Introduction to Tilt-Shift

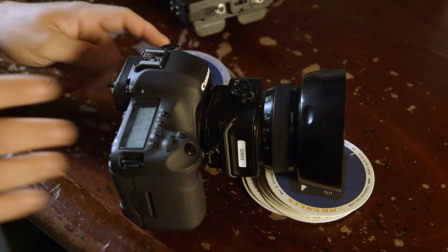14s
Hi, I'm Vincent Laforet, Canon Explorer of Light. In this series I'm going to discuss tilt shift lenses with you. Canon makes four of these. A 17mm, in this case here a 24mm, as well as a 45mm and a 90mm lens.
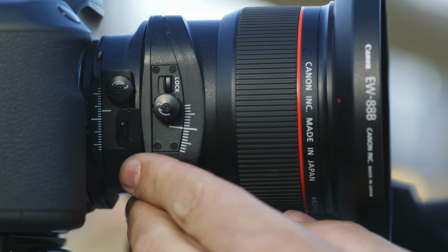27s
There's traditional ways to use this. Either with the shift function, where you can actually shift the lens up or down or left or right, and that actually allows you to minimize distortion,
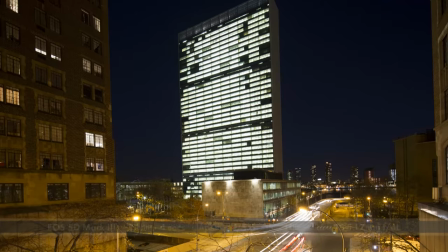35s
especially with wide angle lenses, very commonly used in architecture photography or videography,
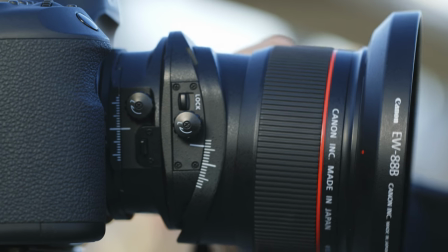40s
as well as portraits. We also have the tilt function, which can do many things with focus in terms of keeping different elements in focus on different planes. And also it's a very creative use that you might know as the miniature effect.
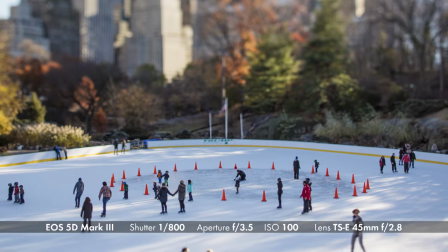51s
This is what I've used on several assignments to make the world, especially from an elevated angle, look like a miniature. We're going to go ahead and show you a few examples of how to use these lenses over the next three series. Let's get started. So I wanted to show you a few features with these tilt shift lenses so you're familiar with every function that they come with.
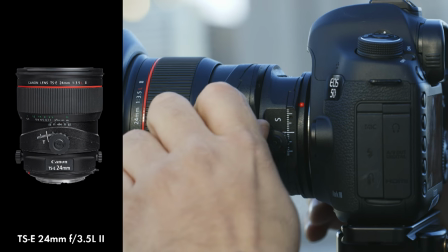69s
So you can go ahead and tilt it up. or down, or shift it up or down.
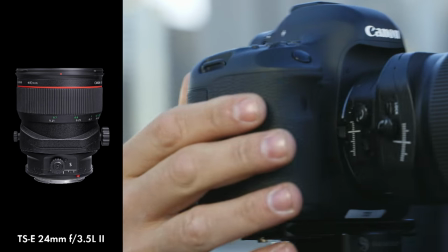79s
On the other side of the lens, let me go ahead and turn the camera around, so these two dials here will actually allow you to lock either the tilt or the shift,
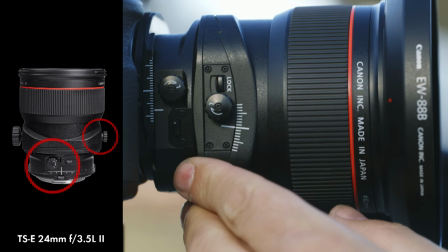87s
have different degrees of friction. So here is the shift up or down,
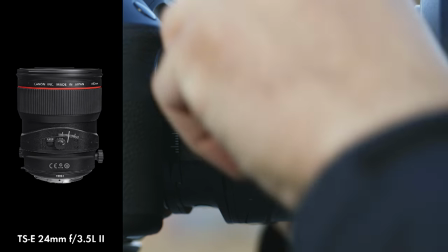93s
go ahead and lock it, and there's actually a lock button over here that allows you to tilt it up or down.
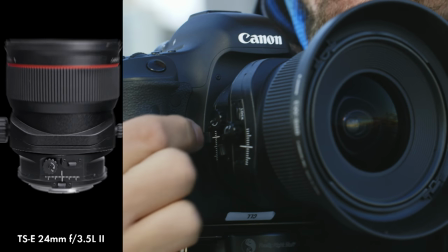101s
At any point you go ahead and tighten that right there to lock it in place. So here we're going to show you the rotation button that allows you to rotate the shift function in either a horizontal mode or vertical or pretty much actually anywhere in between which is really nice. And here's the lever here that allows you to rotate the tilt function. Again either in horizontal or vertical or anywhere in between. As you notice you can actually rotate these independent one another which is a really special feature with these lenses.
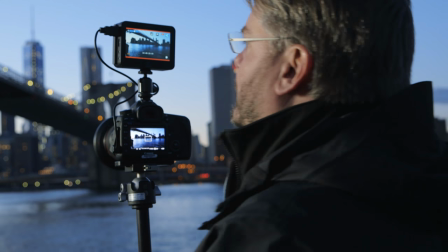129s
So the first thing I'm going to do is I'm going to do a typical example. Here we are underneath the Brooklyn Bridge with the East River in the foreground.
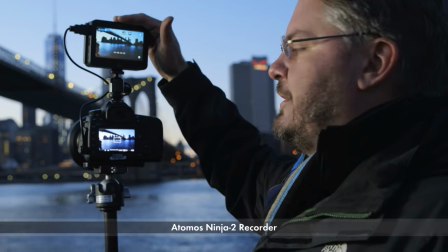135s
Another thing I wanted to mention too is we're having an Atomos Ninja recorder up here that's actually recording live feed out of the 5D Mark III.
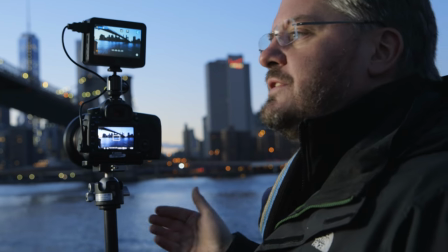142s
That allows us to see what we're shooting and my adjustments as we go. So go ahead and hit record right over here.
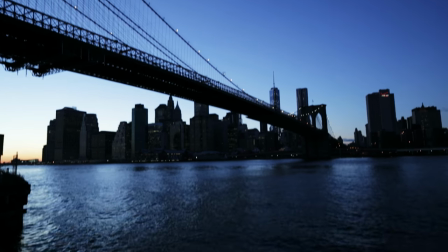148s
Like any wide angle lens, if I want to tilt up, you'll notice how the entire city below gets distorted.
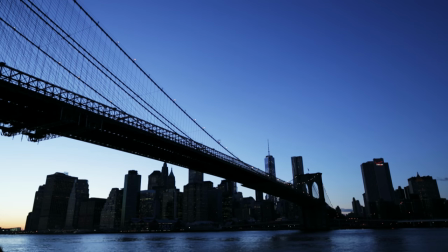154s
It kind of pinches in, if you will, due to the wide-angle distortion. So I have to make a choice as to whether I keep the top of the bridge in or I tilt down and have no distortion and too much of the East River in the frame with not enough of the broken bridge. The beauty of tilt-shift lenses is you can actually shift them to get the best of both worlds.
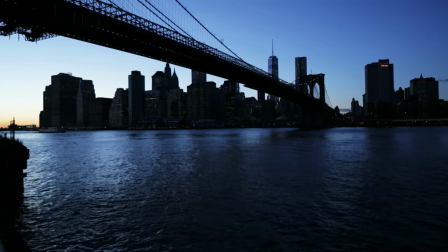171s
The first thing I'm going to do is compose my frame very carefully to make sure I'm dead center of the frame
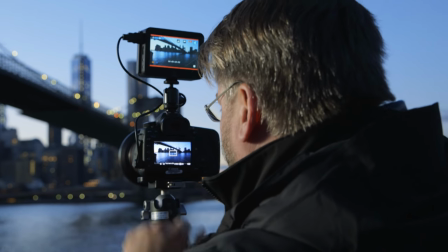177s
on the back of my camera and making sure that the plane is perfectly horizontal as well. Now that I've got that composed well, that means I've eliminated any wide-angle distortion. I'm going to go ahead over here and shift the lens up or down.
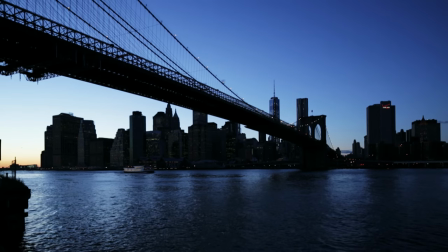190s
And you'll see that that allows me now to pick whether or not I cut the bottom frame right at the bottom of the city.
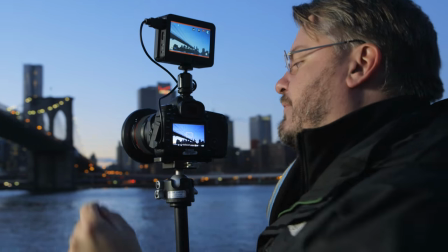198s
And you can see how much of the Brooklyn Bridge I can now see with no distortion whatsoever. Or I can fine-tune it and shift it down a little bit more.
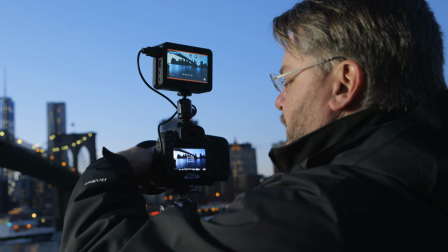206s
And I can also, of course, go in the opposite direction and include quite a bit of the water if that's something I wanted to do.
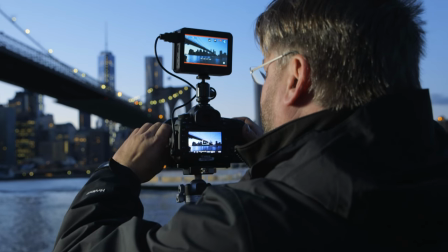211s
But for our purposes, we're going to go ahead and frame this up right here in the rule of thirds, maybe a little higher, and catch that ferry as it passes Mahayas.